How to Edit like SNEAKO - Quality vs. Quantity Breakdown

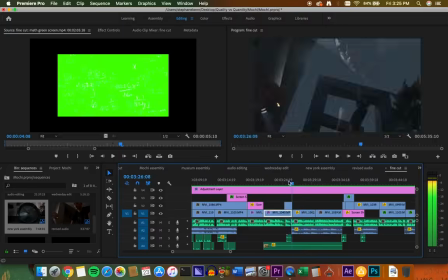(20:34)
Yeah, there's a reverse. I like to follow motion a lot. When I pick shots to use in my videos, I use a lot of them with motion. That's why I'm always climbing shit.
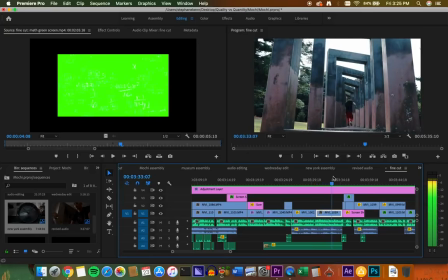(20:44)
It's just because it makes the frame more interesting. Like this here, like I'm running away. It just looks fucking cool.
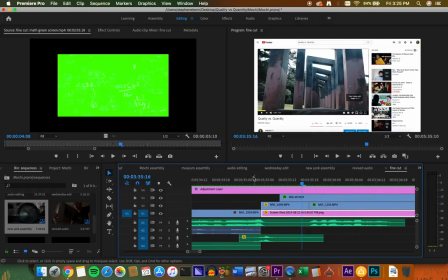(20:50)
This edit was fun. Nothing that complicated, but it works really well.
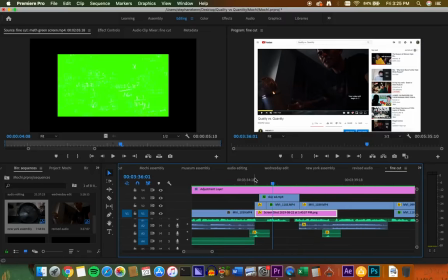(20:56)
Like you have to do a lot of different overlays.
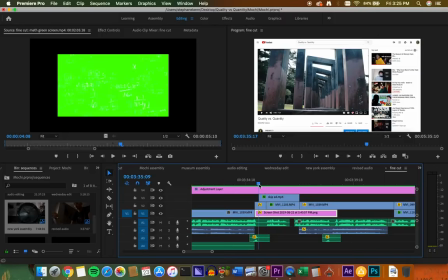(20:59)
First, like you zoom into the frame, so you get a screenshot of a YouTube video, and then you zoom
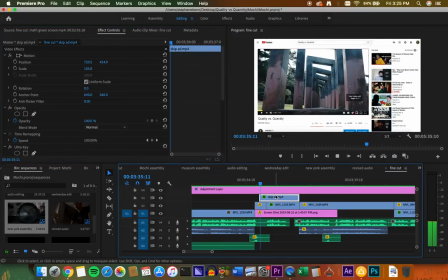(21:07)
out into it, and then over here I cut to me saying like, what the fuck?
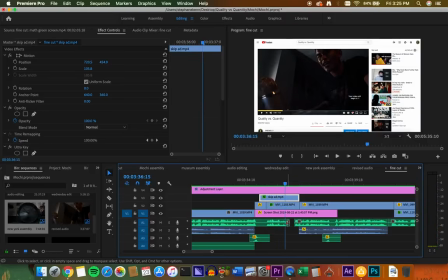(21:13)
And this was a funny line, and so like even though the audio finishes right here, I kept it going because I had a funny face. And so that's called a J cut. That's called a J cut, something I do a shit ton when the audio from the next clip comes in before you see the video. So let me just play that real quick, because what I'm saying might not make sense.
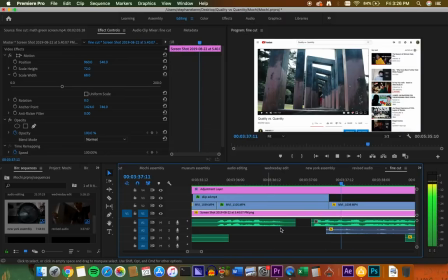(21:32) What's the fun in that? I would hate my.
So I say I would hate, but you hear it before you see it.
I would hate my own.
And it helps you bring it to the next. It helps bring the viewer into the next shot easily.
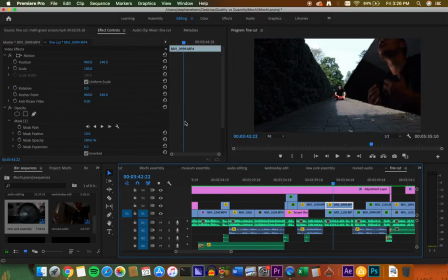(21:46)
This one I had a lot going on here. So you just make a mask around what you want to show. So I just masked out the bush here basically, and then put. So yeah, I'm getting tired of talking about this.
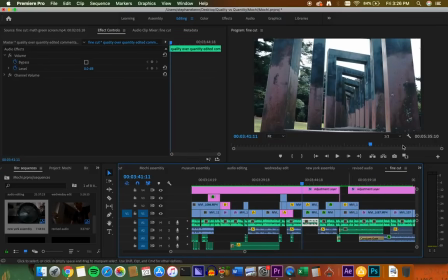(22:01)
Basically. I'm getting mad lazy talking about this, but yeah, you just mask it out. Here I faded in, same thing, masked it out.
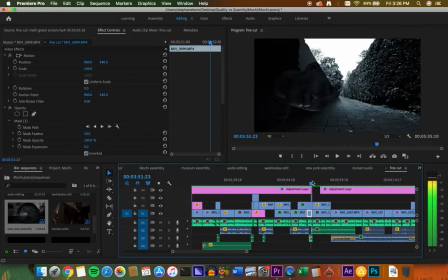(22:09)
I love doing these red X's. I don't know, I kind of want to make that my style.
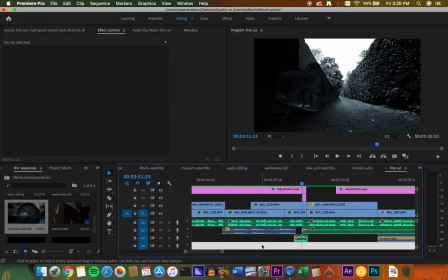(22:14)
I think you need to develop an editing style, and if you have like similar callbacks, you've probably seen this in a million videos. You want to do something repetitively.
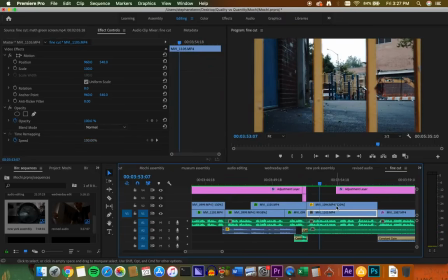(22:23)
Why is there two video tracks here? See, this was a mistake.
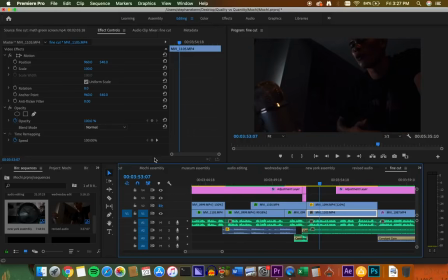(22:28)
I'm not using this shot at all, so I should have just put this video track like that.
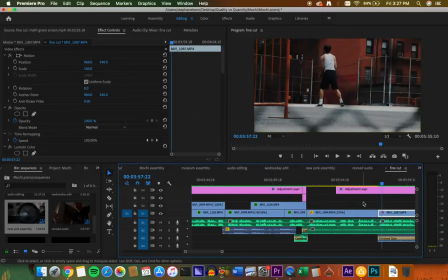(22:34)
Because yeah, man, I'm fucking this up right now. I'm getting real tired of talking.
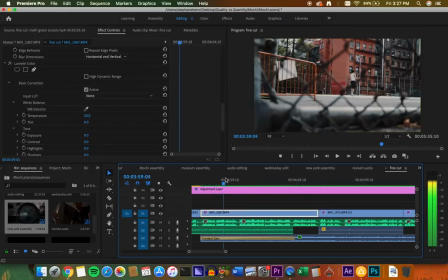(22:41)
Oh yeah, this shot was dope. So I found this guy playing basketball, and I wanted to get the fence out of focus, like blocking him a little bit. So, but the original shot,
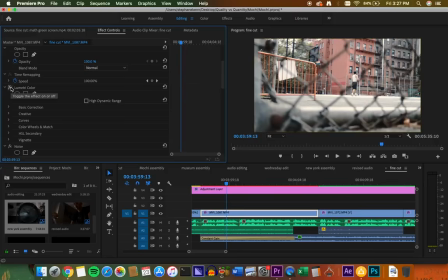(22:56)
yeah, and it was kind of blown out. You see that? So I had to color correct it a lot. I added a lot of shadows.
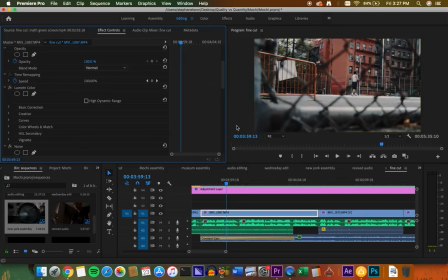(23:02)
I added a lot of contrast, and I lowered the blacks. So right now you don't really see the fence enough.
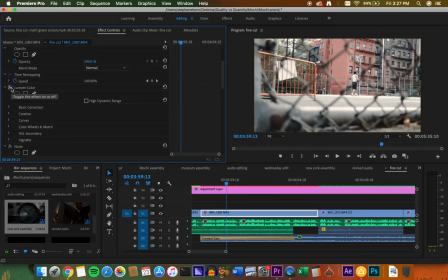(23:08)
It's not popping enough. It's already out of focus. So you need to be able to see that there's a difference between the fence and him.
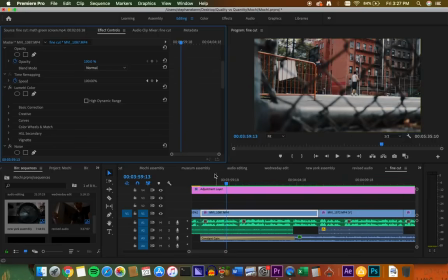(23:13)
So I lowered the shadows a lot, and look how much better that looks. Like if you take off the color correction, let me just show you what this looks like without color correction.
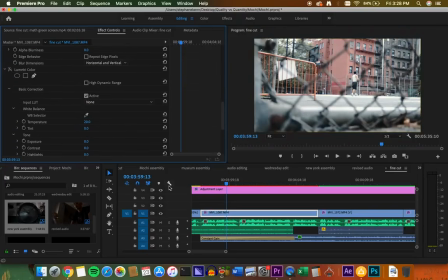(23:22)
There's 3 different color corrections of this one shot. That's what it originally. Oh wait, and let me take off the grain. I added the same like film blur effect that I did before. This is what the original shot looks like.
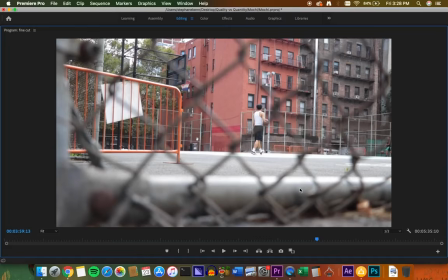(23:33)
Isn't that crazy? Like what you can do with editing is you can really change a shot completely.
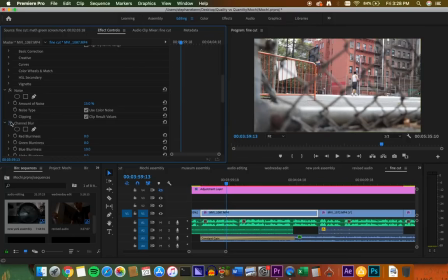(23:38)
Add the noise, channel blur, color correction 1, 2, and 3.
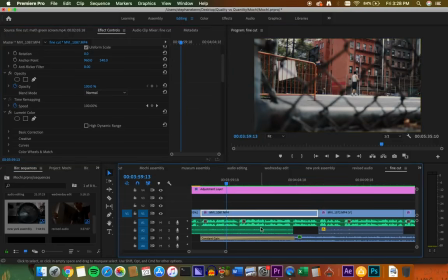(23:45)
Completely different shot. Easy to attain. It's not easy. Blah, shut up, Nico. SNEAKO.
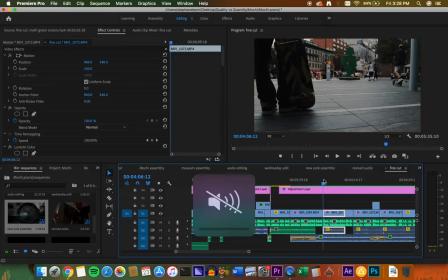(23:50)
Don't tell people your name. Yeah, this shot's dope here. I'm talking about my shots more than editing.
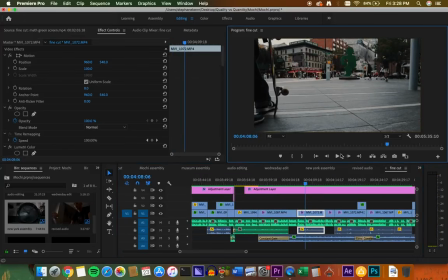(23:56)
But yeah, it's how it is.
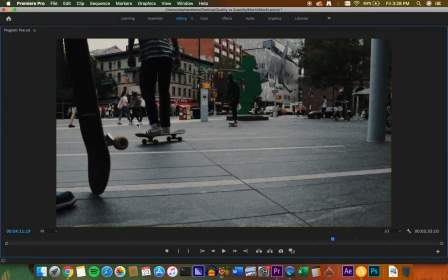(24:02)
Yeah, so over here I have the focus set on the skateboard that's close to me, and then so everything else is kind of out of focus.
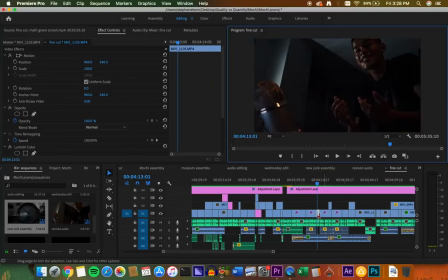(24:08)
I really like having stuff in the foreground in focus.
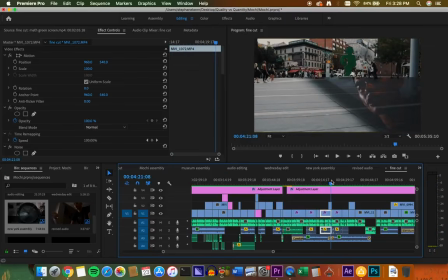(24:13)
Then he skates away, and when I say something like hey, let me let you into something, I masked out my face and I matched it with this line.
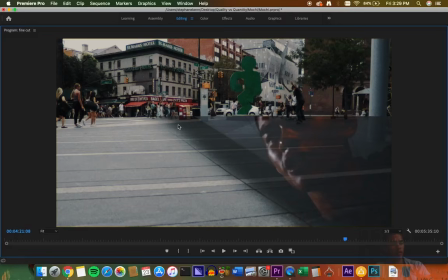(24:21)
So if you see the line in the sidewalk, this is where I cut the mask. It's not perfect, but I think I was tired.
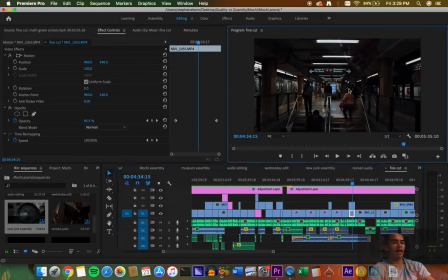(24:28)
Here's reversed. I do a lot of reverse effects. The same thing. Lower the opacity. Put my face over here so you see 2 things at once.
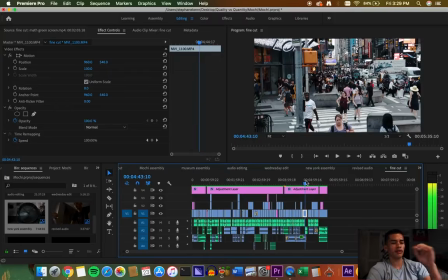(24:38)
Which is uncommon. You don't see it a lot in YouTube videos. Yeah, and that's basically it.
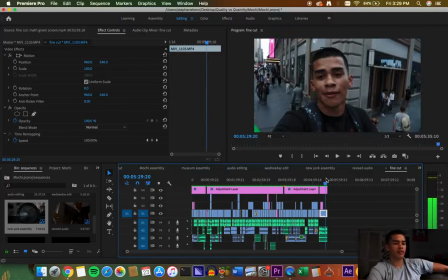(24:43)
That's basically it.